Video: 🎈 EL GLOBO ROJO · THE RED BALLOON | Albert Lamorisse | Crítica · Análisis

Le Ballon Rouge, El Globo Rojo, es un clásico del cortometraje dirigido por Albert Lamoureux, el director francés que en 1956 nos trajo esta imperecedera historia de amistad incondicional entre un niño y su globo.
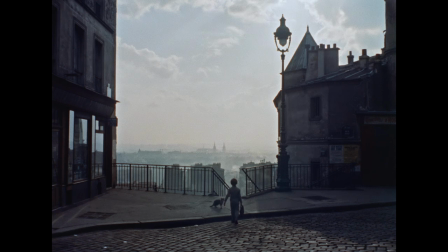(0:24)
El Globo Rojo cuenta la historia simple pero efectiva de un niño de 6 años llamado Pascal en el París de mediados de los 50.
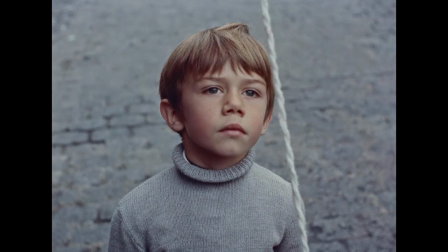(0:31)
Pascal es interpretado por el propio hijo del director Albert Lamoureux,
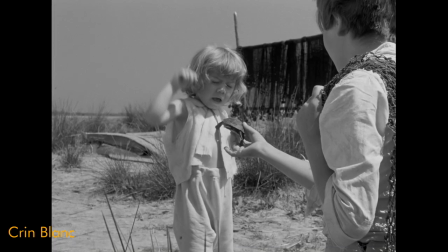(0:34)
quien 3 años antes había tenido su debut en Crime Blanca, el anterior premiado cortometraje de Lamoureux.
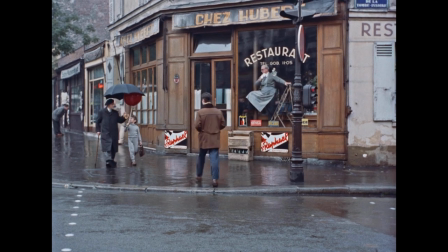(0:42)
Rodado en un ya casi desaparecido barrio parisino de Ménilmontant y Belleville de los años 50,
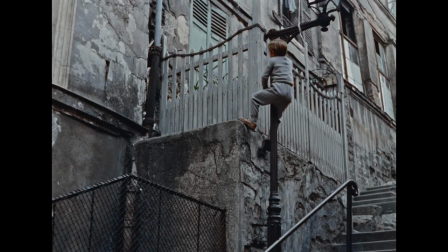(0:48)
la puesta en escena de las calles de la época nos evoca las imágenes del fotógrafo Robert Doisneau,
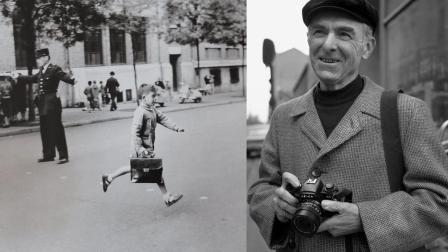(0:53)
el maestro de la imagen y de la luz que también supo sacar instantáneas mágicas de aquella París melancólica.
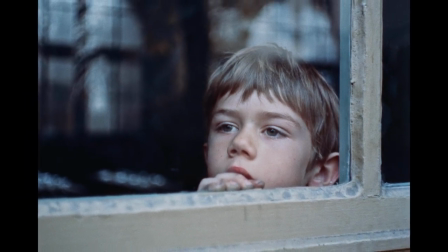(1:01)
Pascal es un niño solitario cuya única familia parece ser su estricta y católica abuela.
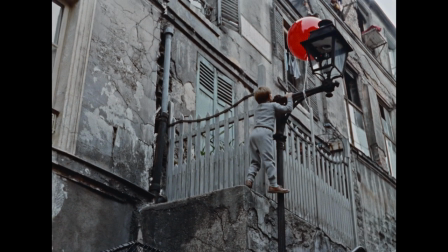(1:06)
Camino de la escuela es atraído por un llamativo globo rojo brillante, al que rescata ágilmente de su soledad, desatándolo de lo alto de un farolillo.
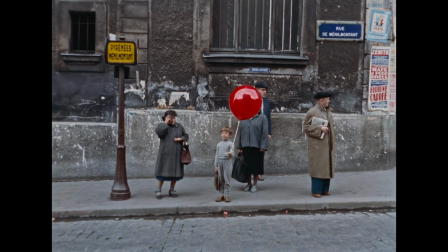(1:14)
El secreto de ese color rojo tan vibrante y brillante que sigue hipnotizando hoy en día no es más que la combinación de un globo naranja dentro del globo rojo.
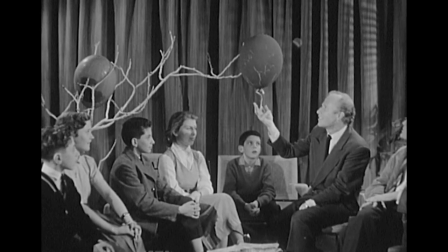(1:23) Aló, la abuela. Voilà.
Este simbólico globo rojo tiene su origen en los propios recuerdos de la infancia de Albert Lamoureux,
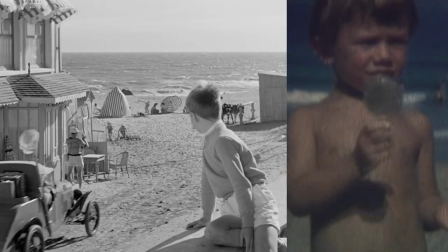(1:32)
en la localidad costera de Letouquet, pero realmente el catalizador de esta historia se produjo muchos años más tarde.
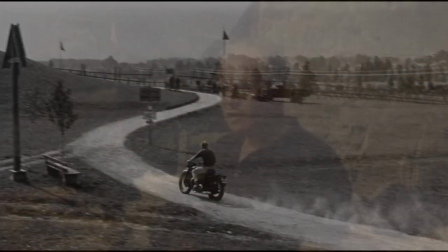(1:39)
Mientras Lamoureux conducía su motocicleta por la avenida de Maine parisina,
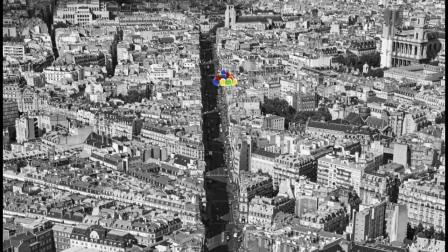(1:42)
un grupo de globos de colores perdidos en el cielo originaron esta historia metafórica de Lamoureux,
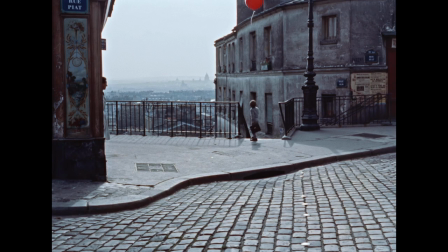(1:48)
en la que un globo se convertiría en una extensión de la imaginación del pequeño Pascal.
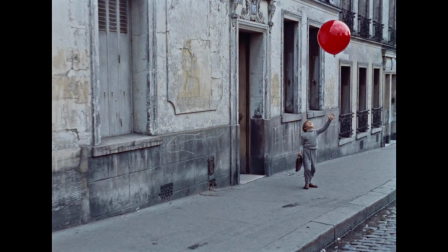(1:53)
El globo parece tener vida propia y enseguida desarrolla un poderoso vínculo de amistad con Pascal ante la mirada curiosa de propios y extraños.
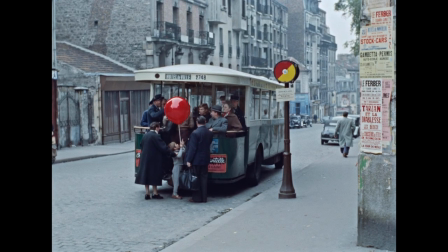(2:01)
Las calles del París de entonces nos transmiten una atmósfera melancólica y monocroma,
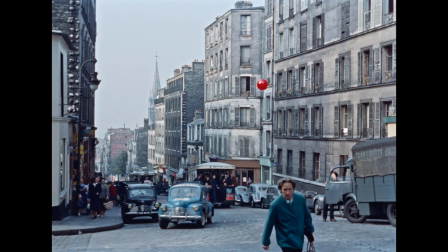(2:06)
donde el globo rojo destaca y rompe con la monotonía que transmite el ambiente.
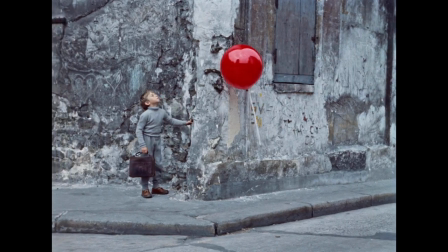(2:11)
Actuando de forma casi sobrenatural, el globo es capaz de interactuar con Pascal y, en cierto modo, incluso parecen comunicarse entre sí.
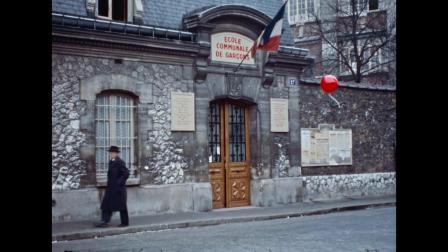(2:19)
El globo en ocasiones tiene una voluntad algo traviesa, donde el logrado virtuosismo de los movimientos nos hace preguntarnos cómo se las arreglaron
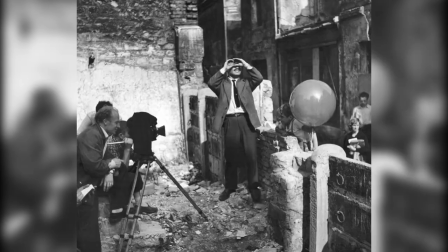(2:27)
Lamoureux y su equipo hace más de 60 años para escenificar y rodar muchas de las mágicas escenas que implican las interacciones tan sutiles con el globo,
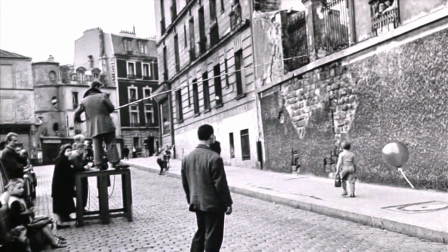(2:36)
con tan solo hilos y cañas de pescar.
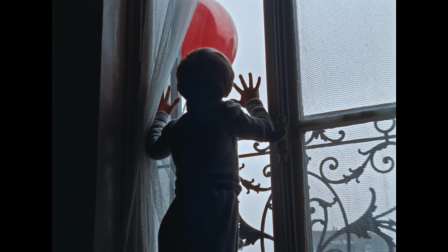(2:40)
La emocional música de Maurice Legoux subraya el concepto de amistad entre niño y globo.
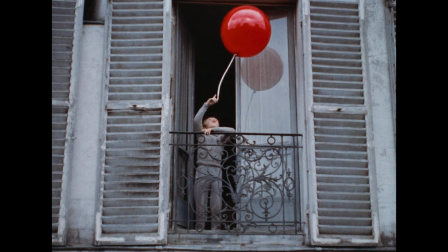(2:46)
Los efectos de sonido y los diálogos mínimos recuerdan al genio de Jacques Tati.
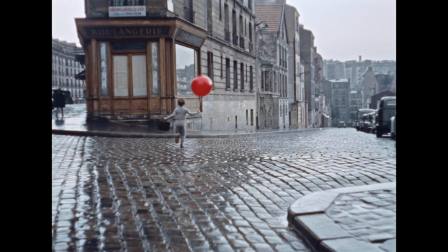(2:53)
La hermosa fotografía de Edmond Cheysson elabora una meticulosa puesta en escena con simetría de colores,
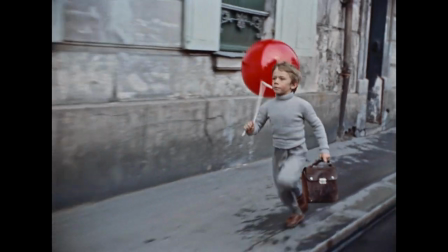(3:00)
encuadre, aspectos puramente estéticos al servicio de la historia, donde Lamoureux transmite autenticidad e intimismo.
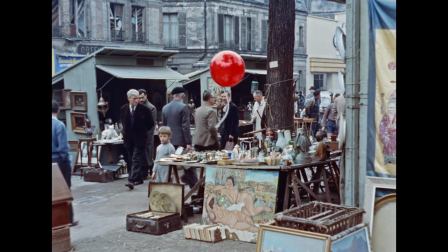(3:09)
Tiene escenas memorables, como la misteriosa e inquietante escena en un mercadillo donde Pascal observa un
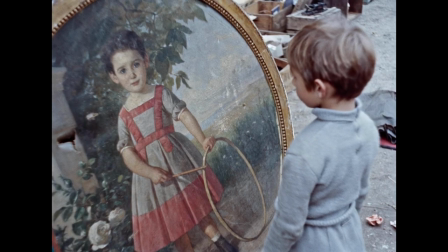(3:15)
cuadro del retrato de una niña mientras el globo se enfrenta a sí mismo en un espejo.
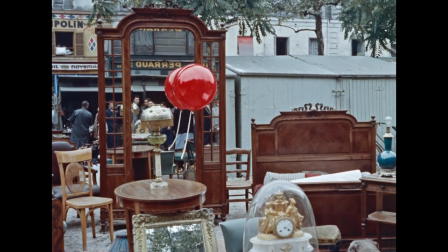(3:20)
Un momento reflejo cargado de subtexto donde quizás tanto el niño como el globo contemplan su soledad, reafirmando su necesidad mutua.
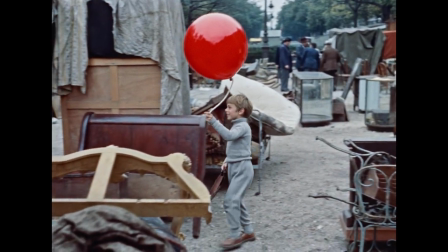(3:29)
Una profundidad narrativa que hace que El Globo Rojo deje de ser una simple película infantil para convertirse en una historia intergeneracional.
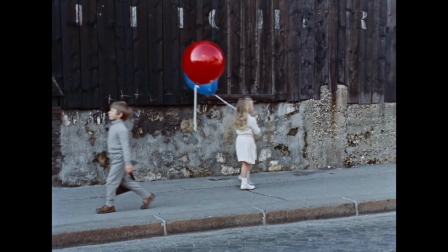(3:38)
En otra memorable secuencia, el globo encuentra a alguien de su propia clase,
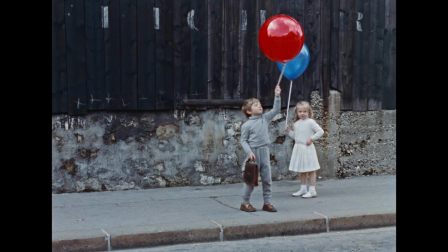(3:42)
un globo azul de una niña, interpretada por Sabine Lamoureux, otra de las hijas del director francés.
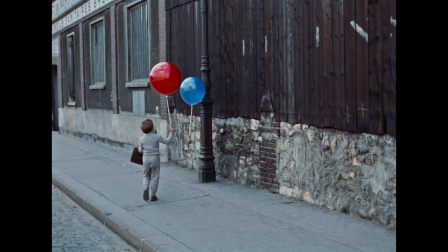(3:47)
Una secuencia de afecto entre los dos globos que 65 años después sirvió de punto de partida para Le Ballon Bleu, el globo azul,
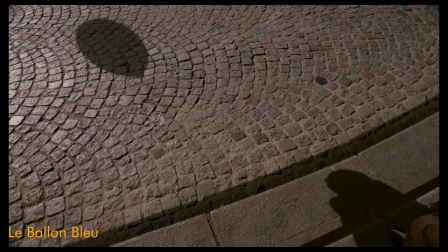(3:56)
de Catherine Griffin, que rinde homenaje a modo de spin-off en una carta de amor al cortometraje original y que pudimos ver en Donosquino.
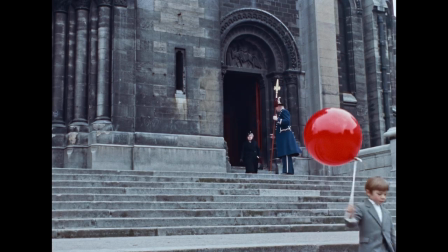(4:05)
A pesar de la inmensa felicidad que transmite el globo rojo, Pascal descubre que casi todo el mundo parece estar decidido a separarle de su querido amigo.
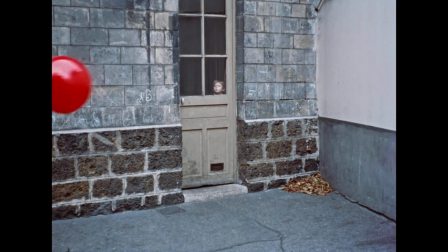(4:13)
Por alguna razón desconocida, todas las figuras de autoridad se oponen a la relación entre Pascal y su globo.